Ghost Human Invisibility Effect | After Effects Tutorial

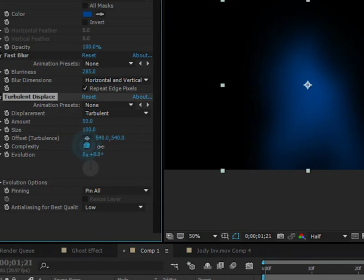time times negative 600 or 700. All right so we're gonna go ahead and turn up the complexity so we can see a little more of that distortion there.
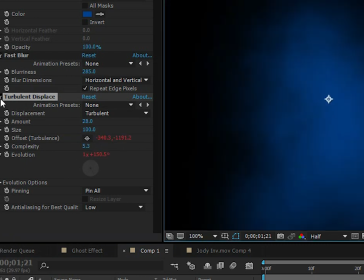There we go, just like that. So this is going to form as the mist kind of floating off the ghost, and it's going to be a glow at the same time, so it's kind of cool.
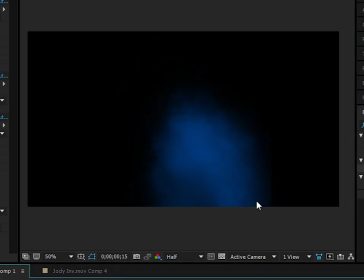I may turn on the size a little bit. Yeah, there we go, that's the mist that's kind of floating off of the ghost.
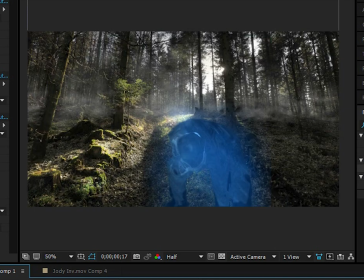So sweet. Let's go ahead and composite this on to see how it looks. Alright, let's go ahead and check out a preview for this. Alright, we're getting there, not half bad.
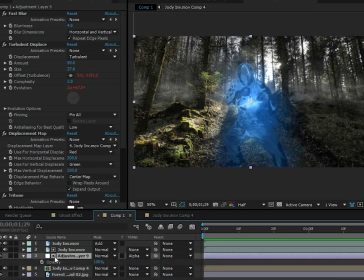Alright, so I think the ghost is a little too opaque, so we're going to go ahead and go to the adjustment layer that has all the ghost effects to it, and just turn the opacity down to like 75.
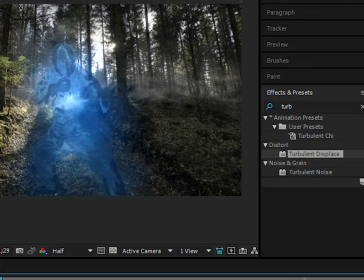I mean, I think it looks good right there, so it's more of a ghost. Alright, and then you want to kind of color correct your background to make it blend in with the feel of the scene.
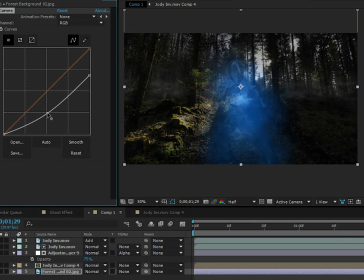So why don't we add a curves effect, and then go ahead and bring the highlights down, the gamma down. So then we'll add a tritone. Alright, and then I'm going to go make this more of a blue tint. And also what you actually could do is add a shadow and highlight before all those effects.
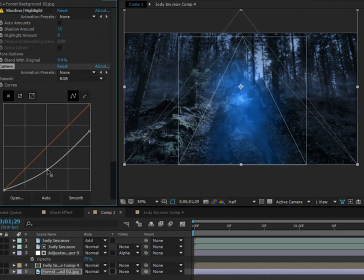So you can judge whether that's better or not, but basically it's going to brighten these spots so they don't get so dark.
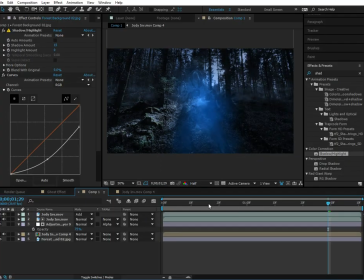Alright, so our ghost effect is really coming together. I'm going to check out another preview. I know it's, when I'm watching tutorials, it's really nice just to see the effect quite often so I can see what's going on. So I'm going to make sure and do a lot of previews. Alright,
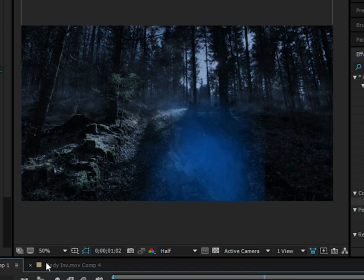so that's a pretty quickly moving ghost. I think he needs to slow down a little bit, be a little more scary, but I don't know, whatever.
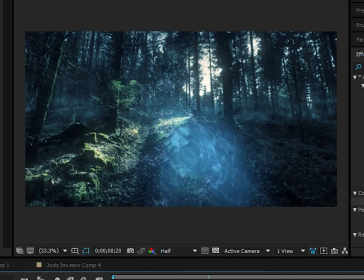Alright, so let's go ahead and go to the original, and you can see here there's some like sparks and everything coming off of him.
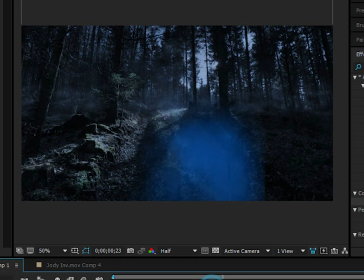And I don't think we have time to completely cover this. Actually, this example is more like ghostly.
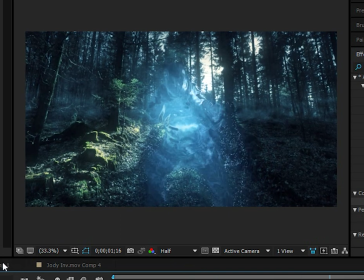This one is more like an aqua creature. you know, whichever one you want. Basically, it's all the same, just brighter, added up brightness, more brightness to the other one.
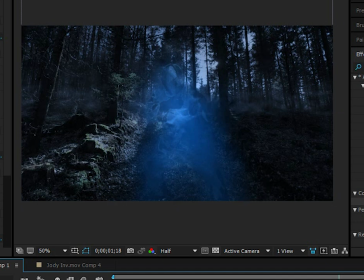You know, just whichever effect you're going for. It should be easy just to go between this effect or this effect, just, you know, whatever.
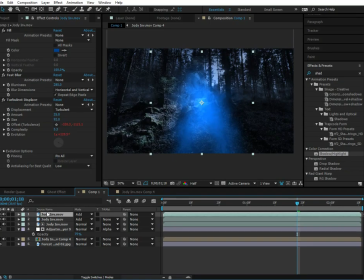All right, and so let's go ahead and think about the spark. Just duplicate the Jody layer and then go ahead and remove all these effects.
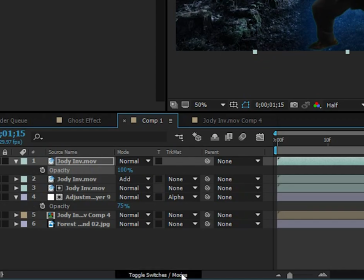Oh, not bad. That's like a hologram. Turn this to normal. And then we have to make this a 3D layer because the particles cannot emit from anything other than a 3D layer.
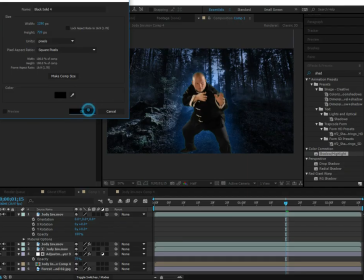So we're going to create a new solid to place the particles on. So let's go ahead and go to Particular.
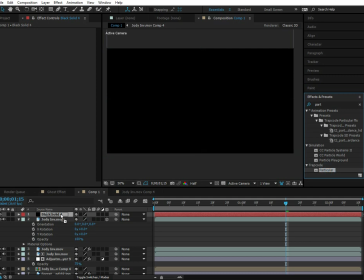And I think Particle World actually might have the same features. I'm not sure about that. But for this, we have to use Particular.
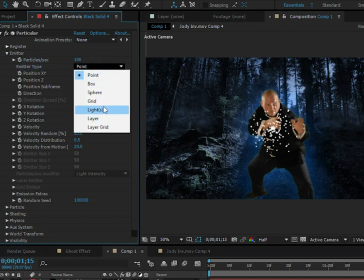Let's go to the emitter. And change the emitter type to layer. So that's basically what we're doing. We're emitting from the Jody layer.
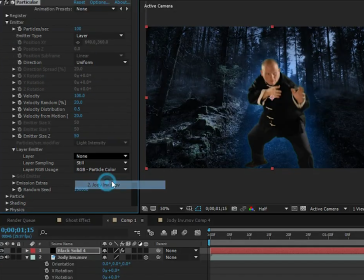So let's choose this to top Jody layer. Turn the Jody layer off. Alright, so they're going to emit, and we make sure and turn this to none, so they're white particles. And then we have to be sure to change this layer sampling to particle birth time.
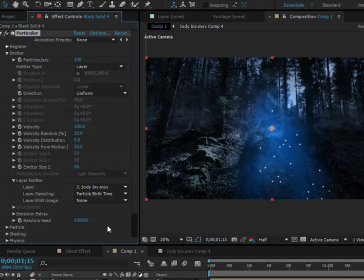If you didn't know that, and you watched this video, and if everything else was useless, it would be worth it because you found out particle birth time. You have to change it to particle birth time. So, alright, so then we got to change this to like two more zeros, to like 10,000.
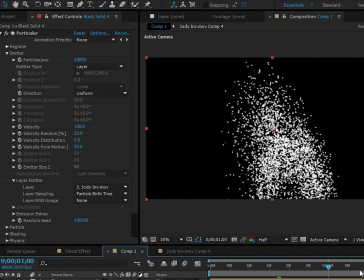We have to have a lot of particles, alright? And so basically, how this is going to work, it's just going to emit, and we have to turn the velocity down to zero, and then turn the emitter size down to zero. So we have to turn the velocity down to zero and the emitter size down to zero to have that nice turbulent look. Because if their velocity is all going to scatter and just look at scattered particles. So let's go to physics, air, and go to the turbulence field.
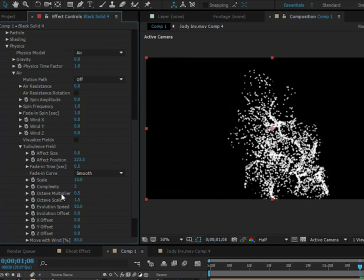We'll change this. We'll go ahead and turn the effect position up. What I like to do is turn the scale down to about 8, turn the auto multiplier up to about 1.3. And then we're going to add some wind, so we may add some X wind and add some Y wind.
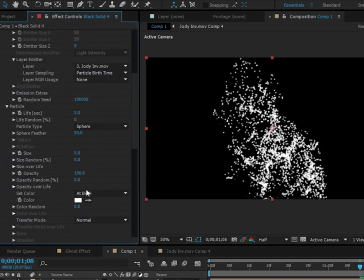And then what we really need to do is go to the particle and make them much smaller. It's about like 1 or 2.
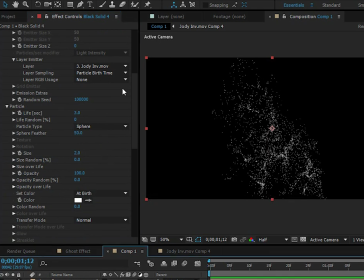All right, so there we go. There's our particle effect. You can do other things to it. I'm not sure what all you need to do.
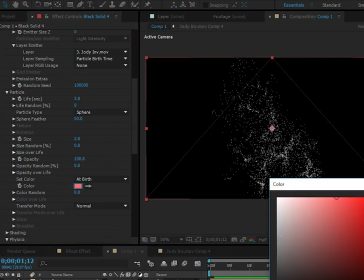But let's go ahead and change the color. You can change it to more kind of blue. Because that's more appropriate.
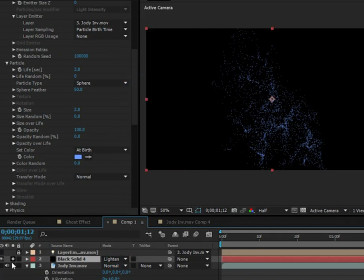And then we can change this to more like add. All right. So there we go. We have these nice particles coming out of.
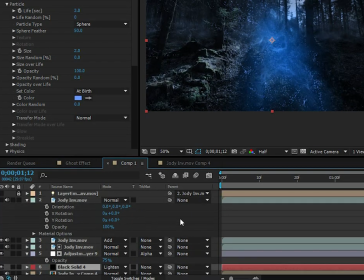And we need to make sure and have it behind the adjustment layer. So that looks like it's inside of him coming out rather than being in front of him.
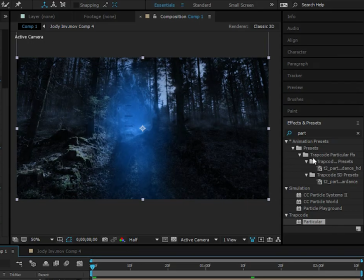And maybe we do need to brighten him a little bit. So let's go ahead and add a brightness and contrast rather than curves.
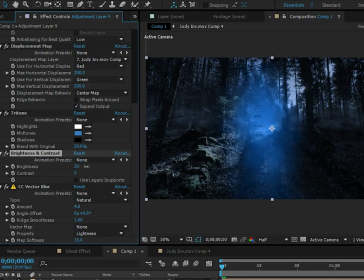Brightness and contrast is easier on our computer. So let's go ahead and turn this up a little bit. A lot of cool techniques involved.
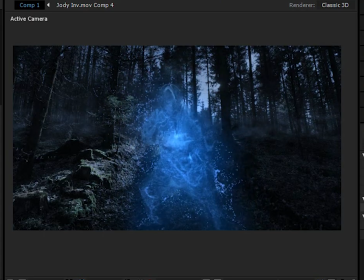All right, so there we go. That's our ghost effect. And this one turned out a lot different than the other one. I kind of like this look. This one looks more realistic and more ghostly and more scary. And the original example, I spent a lot more time on those particles making them look more real, maybe making them a little smaller.